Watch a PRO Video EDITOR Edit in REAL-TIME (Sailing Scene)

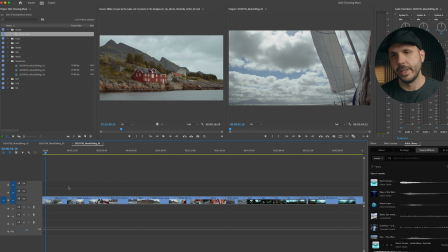I feel like that works well too if you're posting your video on, not on YouTube.
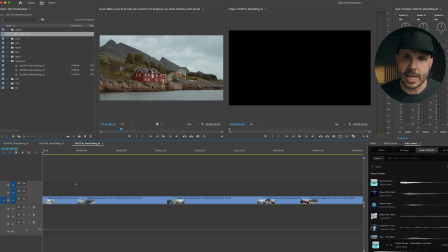I do start at the first frame of action, not black. But when I'm sending out a commercial for a demo reel, I do include that black because that little 12 frames of black also gives the website time to load. It can solve some things. So something to keep in mind. Free tip. Yes.
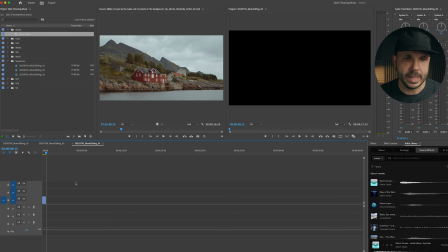I am going back here. Okay, so what do I want to be the first shot? What are we showing here?
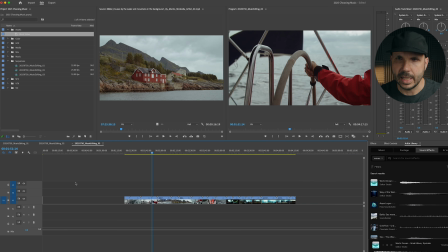I kind of want to get wider toward the end. I definitely want a shot of water.
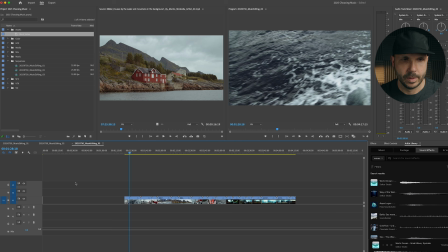I kind of like this. I'm just going to put that over there. So I just cut it and pasted it over there.
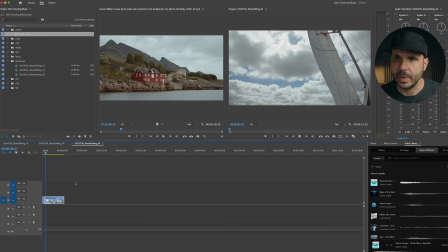And then I want to talk about in and out points to establish this rhythm. So I do like the out after that water splash.
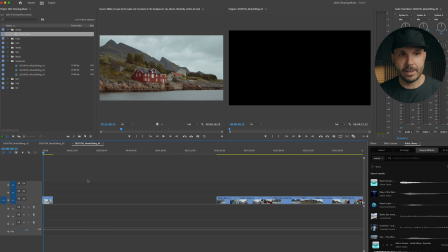So that's kind of the first shot. And in terms of rhythm, the length of that first shot is definitely establishing a pace, right?
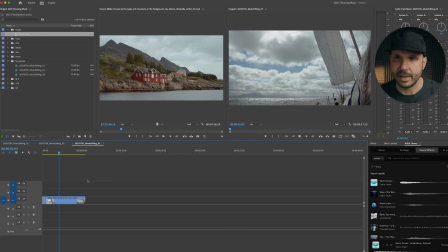So that's a 5-second shot.
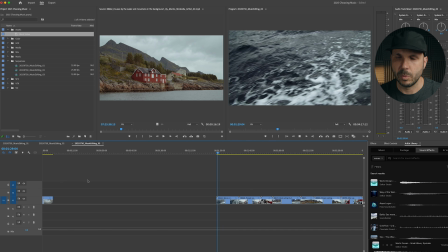Now what do we go to? Well, I do like the water, but I want to watch this shot and see if anything interesting happens in terms of in and out. I like the wave cresting toward the end. It's probably the most interesting part of that shot to my eye, kind of when it gets nice and bright there.
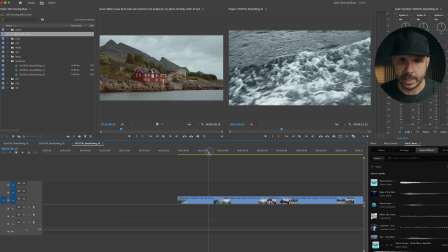So I might work backwards from there. I'm just trimming that up, and I'm just going to put that over there.
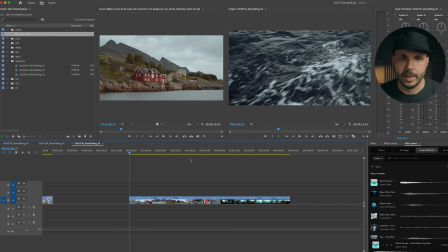Okay, so this can go away. And then I just want to see where we ended up.
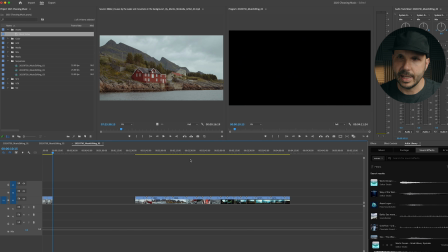So we're just on the side of the boat there. Kind of like the idea of going to a close-up after we see the waves.
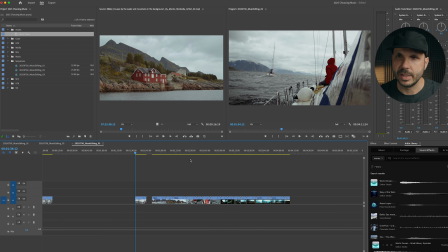So I might put that here, and then I'm always looking at the action of the shot.
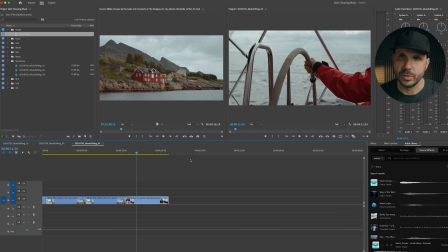So the shot to my eye doesn't really start until the hand starts moving. So my end point would be right there. And I can come out anytime, but that's kind of what it felt right to me.
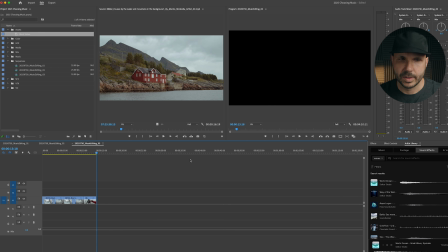Let's see what else we got.
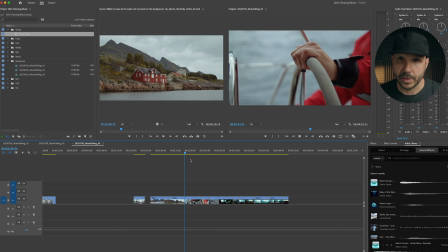I like the idea of, now I wouldn't show the hand again from the other angle, but I like this idea as if it's a little montage of two close things happening.
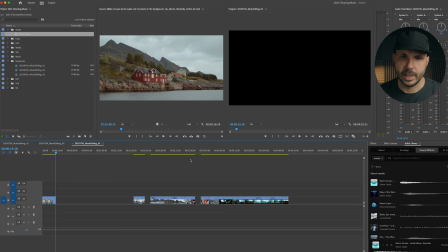Like we got this,
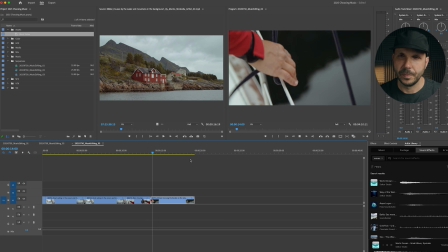and then we have this knot being pulled up, the buoy.
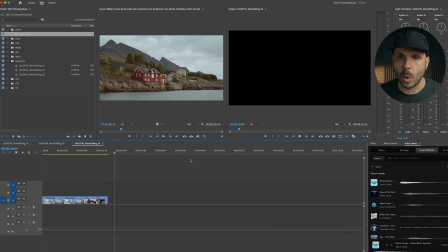That's okay. Okay, then I kind of want to start getting wider, as if to say, okay, we're getting to a destination. Okay, we got another close-up of hands. Okay, so I think I'm going to not use these.
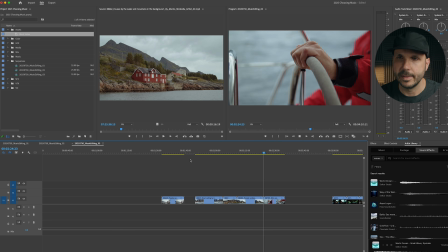I'll just delete them. Now remember, they're still in my previous sequence, so it's very non-destructive.
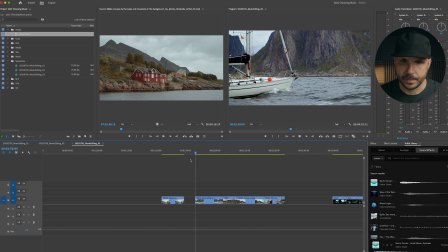I think I like this shot. Let me put this over here. Now I'm watching the shot, kind of seeing what I think the action of the shot is. Where is my eye going? And we got some bumpy camera work.
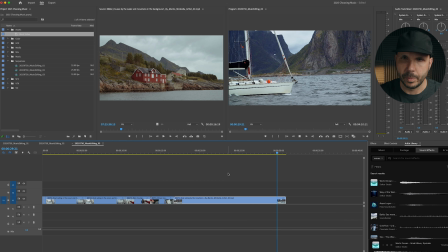I'd probably just go to the smooth. I kind of like how the boat settles, the camera comes down. Feels good. Then I want to go wide. I think this is sort of my I arrived shot.
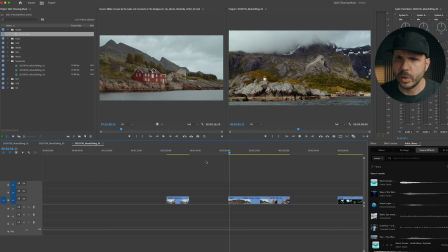Now I'm just looking to see what are my in and out points for this. I think you can cut in and out anywhere in here. Let's just do that for now.
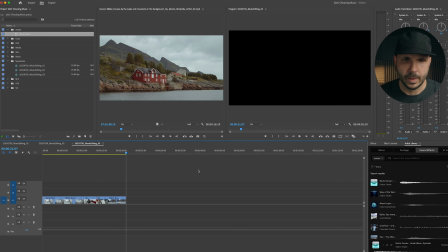Okay, so I can get rid of that.
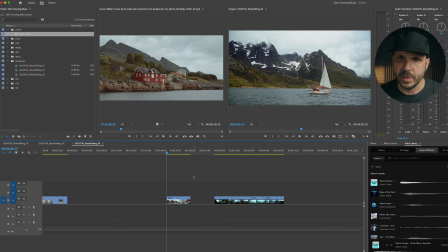Let's see what happens. So we're going from this shot and then we're transitioning to what?
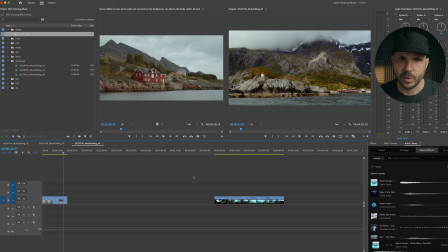Well, I know we had an idea to go from hands to hands, so I'm actually going to undo some of that.
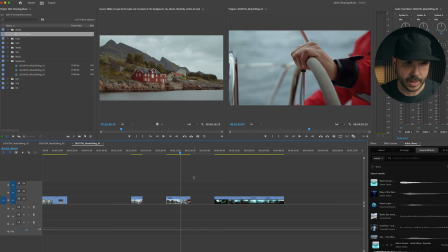And maybe I will go back to the hands here. I'm just curious. So we kind of arrive.
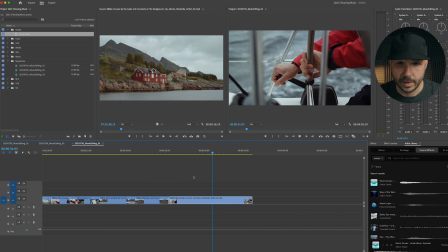Okay. Yeah, I'm gonna abandon that idea
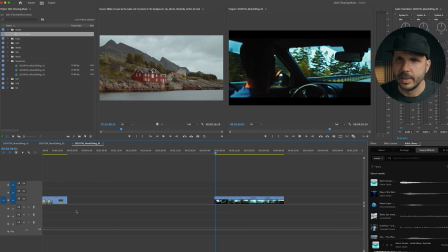and start here. So we had his hand come off the steering wheel. Oh, I like the pointing. Like, hey, we're going somewhere. So I think of that in terms of story. That was a fine.
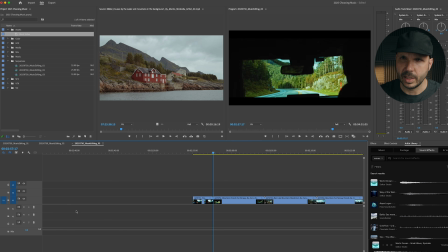I might clean out would be at the end of the action of the point. Now I could cut to the car, the POV of the driver. Let's see what that feels like.
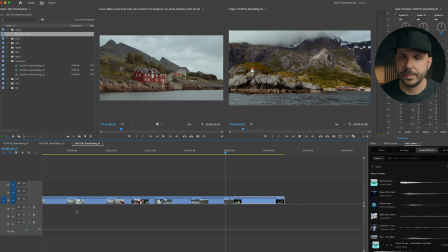That kind of feels cool. Nice smash cut.
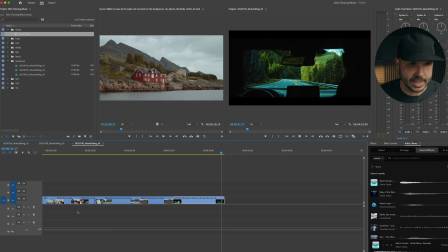Now in terms of in and out point, so you'll see in terms of rhythm, when I established that first shot being around this length, I kind of knew the subsequent shots would be in that ballpark because I'm trying to kind of have a consistent rhythm in this opening scene.
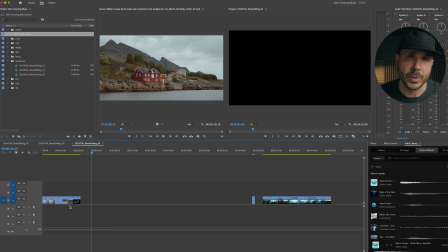And you'll notice I haven't even watched through any of this.
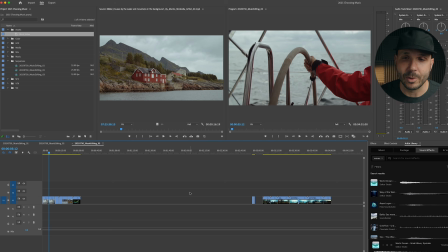I'm just kind of picking shots and putting them in order. This is a big pro tip.
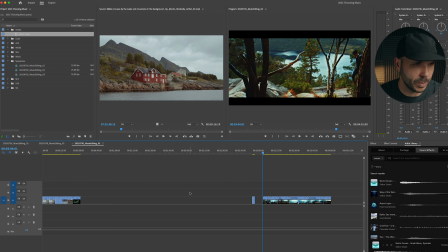And if you're still with me, you're a real trooper. Hopefully you're getting something out of this. But I haven't watched through the beginning. So one thing I used to do at the beginning of my career, and maybe you can relate, is I would work on like the first few shots of an edit, and I would really try to make them perfect.
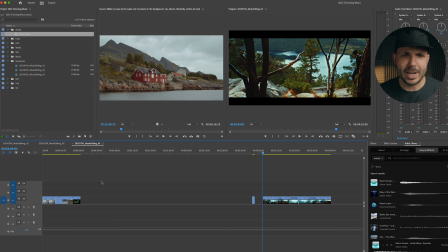I would try to find just the right in and out points. I'd watch them back to back over and over. I would start sound design, and then my day would get away from me, and I'd realize I only worked on like the first 3 shots of an edit.
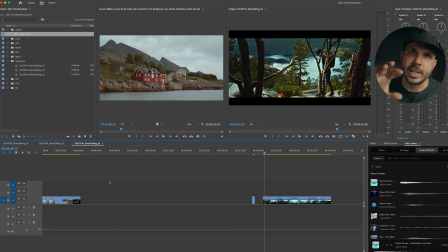Now I do it very differently. I'd like to create a complete cut of something and then watch it all the way through. So I'm kind of giving everything a fair amount of time. And then I'm able to see everything from kind of a full cut perspective.
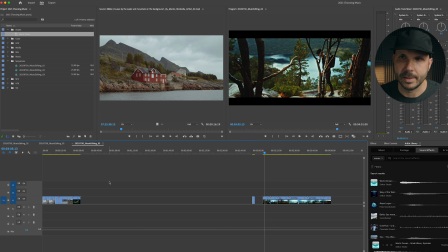And I find my work has really improved since I started doing that. So we're in the car. We point where we're going. Then we smash cut. We're out of the car. I like the moment where the second guy is revealed from behind the tree.
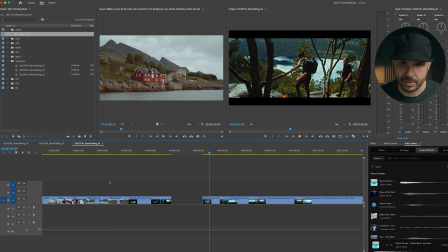Okay, we get a few steps. We get a kind of a head nod. Get rid of that.
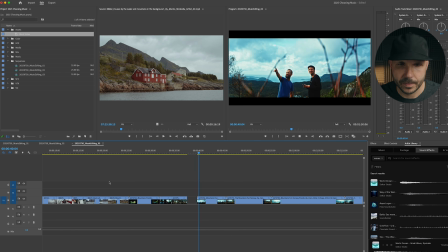We get another point. Not sure if that's necessary. I got hotkeys to speed up.
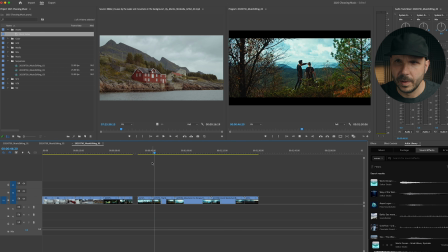I do want to see going. Okay. I think we're just going to speed this up and they're just going to get there.
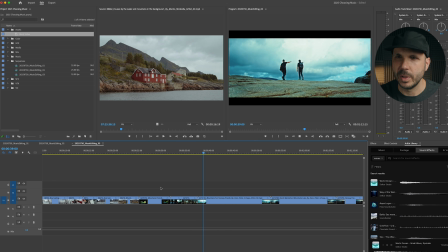And then let me just watch through this shot to see if there's a cool in and out point. I do like the arm raise. That's a nice action.
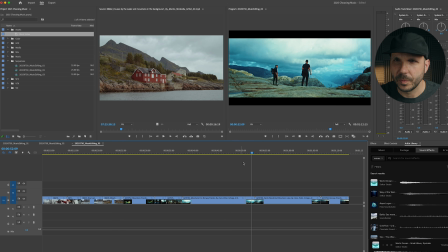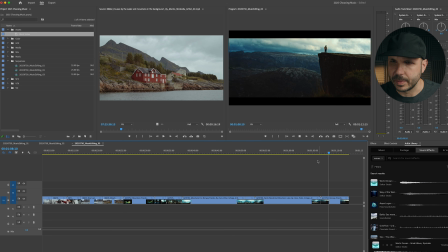This is cool too. I just wish it was both the guys up there in terms of story. So if I go back to this, checking. Well, now it's okay.
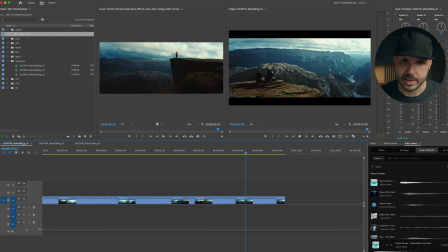So we have both the guys. So I might have to use this shot for this to make sense to me. This might be our ending shot. So you see how I went back to my original string out to find that?
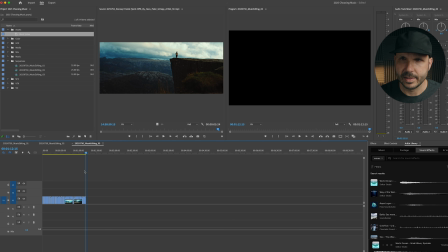And I'll paste that in, get rid of this. Let's see.
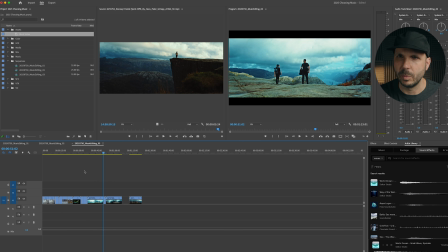We're going to be walking a little bit.
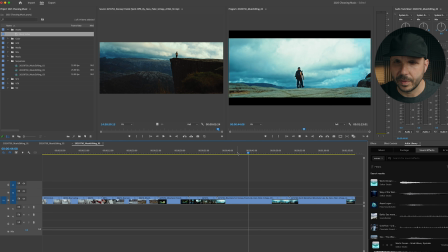Got the arms up.